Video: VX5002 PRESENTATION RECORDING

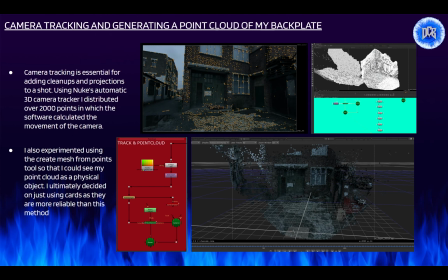(4:10)
Camera tracking is essential for adding cleanups and projections to a shot. Using Nuke's automatic 3D camera tracker, I distributed over 2,000 points in which the software calculated the movement of the camera.
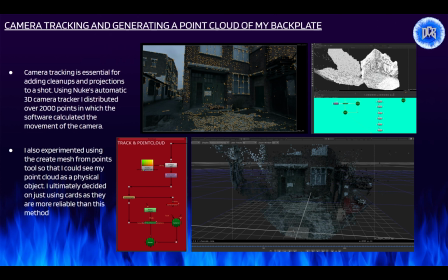(4:24)
I also experimented using the Create Mesh from Points tool so that I could see my point cloud as a physical object. I ultimately decided on just using cards as they are more reliable than this method.
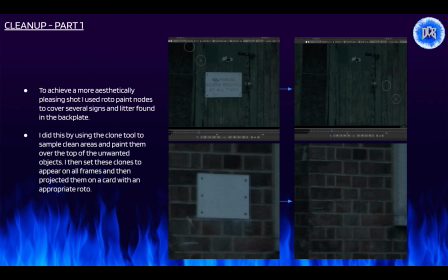(4:40)
To achieve a more aesthetically pleasing shot, I used RotoPaint nodes to cover several signs and litter found in the backplate. I did this by using the clone tool to sample clean areas and then paint them over the top of the unwanted objects. I
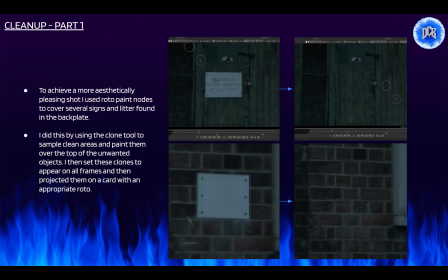(4:55)
then set these clones to appear on all frames and then projected them on a card with an appropriate roto.
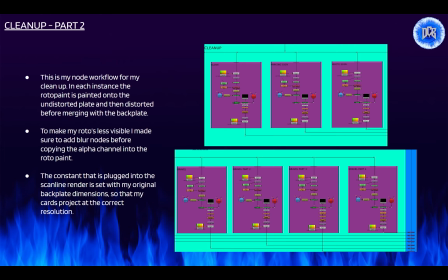(5:04)
This is my node workflow for my cleanup. In each instance, the roto paint is painted onto the undistorted plate and then distorted before merging with the backplate. To make my rotos less visible, I made sure to add blur nodes before copying the alpha channel into the roto paint.
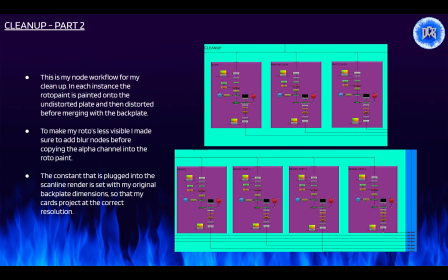(5:22)
The constant that is plugged into the scanline render is set with my original backplate dimensions so that my cards project at the correct resolution.
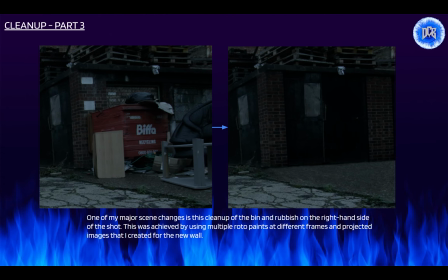(5:33)
One of my major scene changes is the cleanup of the bin and the rubbish on the right hand side of the shot. This was achieved by using multiple roto paints at different frames and projected images that I created for the new wall.
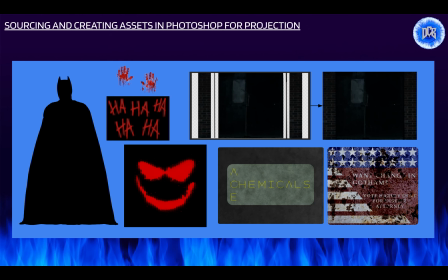(5:53)
These are some images that I sourced and created in Photoshop for my projections.
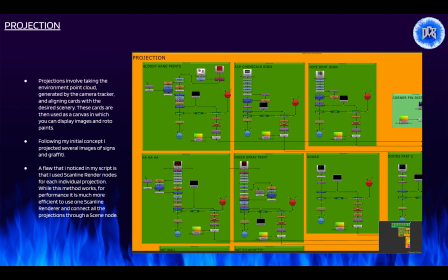(6:01)
Projections involve taking the environment point cloud generated by the camera tracker and aligning cards with the desired scenery. These cards are then used as a canvas in which you can display images and roto paints. Following my initial concept, I projected several images of signs and graffiti.
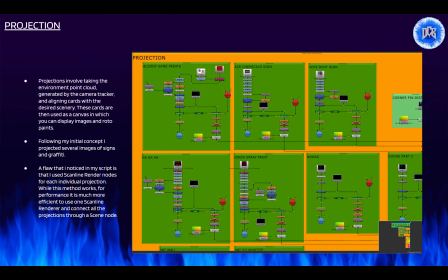(6:19)
A flaw that I noticed in my script is that I use scanline render nodes for each individual projection. While this method works, for performance it is much more efficient to use one scanline renderer and connect all of the projections through a scene node.
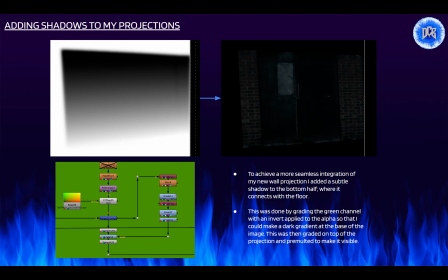(6:37)
To achieve a more seamless integration of my new wall projection, I added a subtle shadow to the bottom half where it connects with the floor. This was done by grading the green channel with an invert applied to the alpha so that I could make a dark gradient at the base of the image.
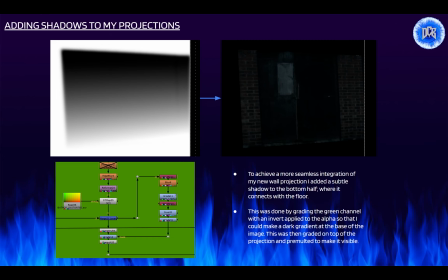(6:55)
This was then graded on top of the projection and pre-molted to make it visible.
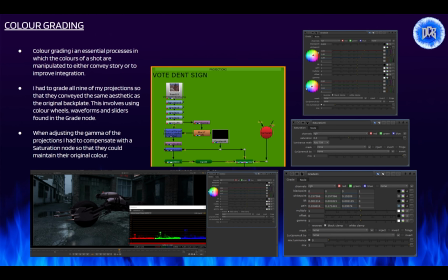(7:02)
Color grading is an essential process in which the colors of a shot are manipulated to either convey story or to improve integration. I had to grade all 9 of my projections so that they conveyed the same aesthetic as the original backplate.
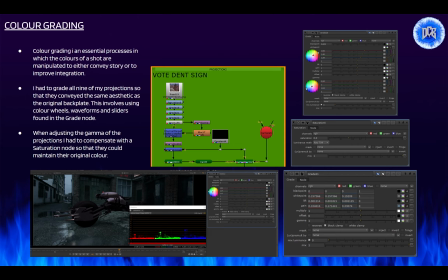(7:18)
This involves using color wheels, waveforms, and sliders found in the grade node. When adjusting the gamma of the projections, I had to compensate with a saturation node so that they could maintain their original color.
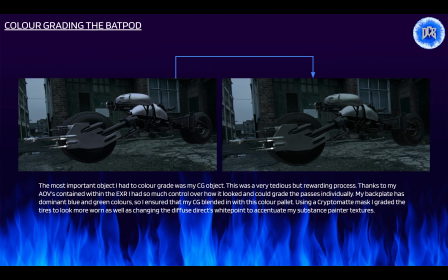(7:33)
The most important object I had to color grade was my CG object. This was a very tedious but rewarding process. Thanks to my AOVs contained within the EXR, I had so much control over how it looked and could grade the passes individually.
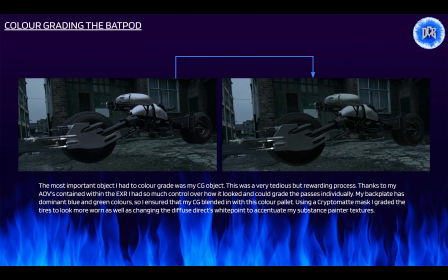(7:50)
My backplate has dominant blue and green colors, so I ensured that my CG blended in with this color palette. Using a crypto matte mask, I graded the tires to look more worn, as well as changing the diffuse direct's white point to accentuate my substance painter textures.
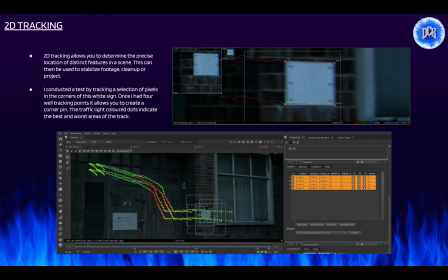(8:11)
2D tracking allows you to determine the precise location of distinct features in a scene.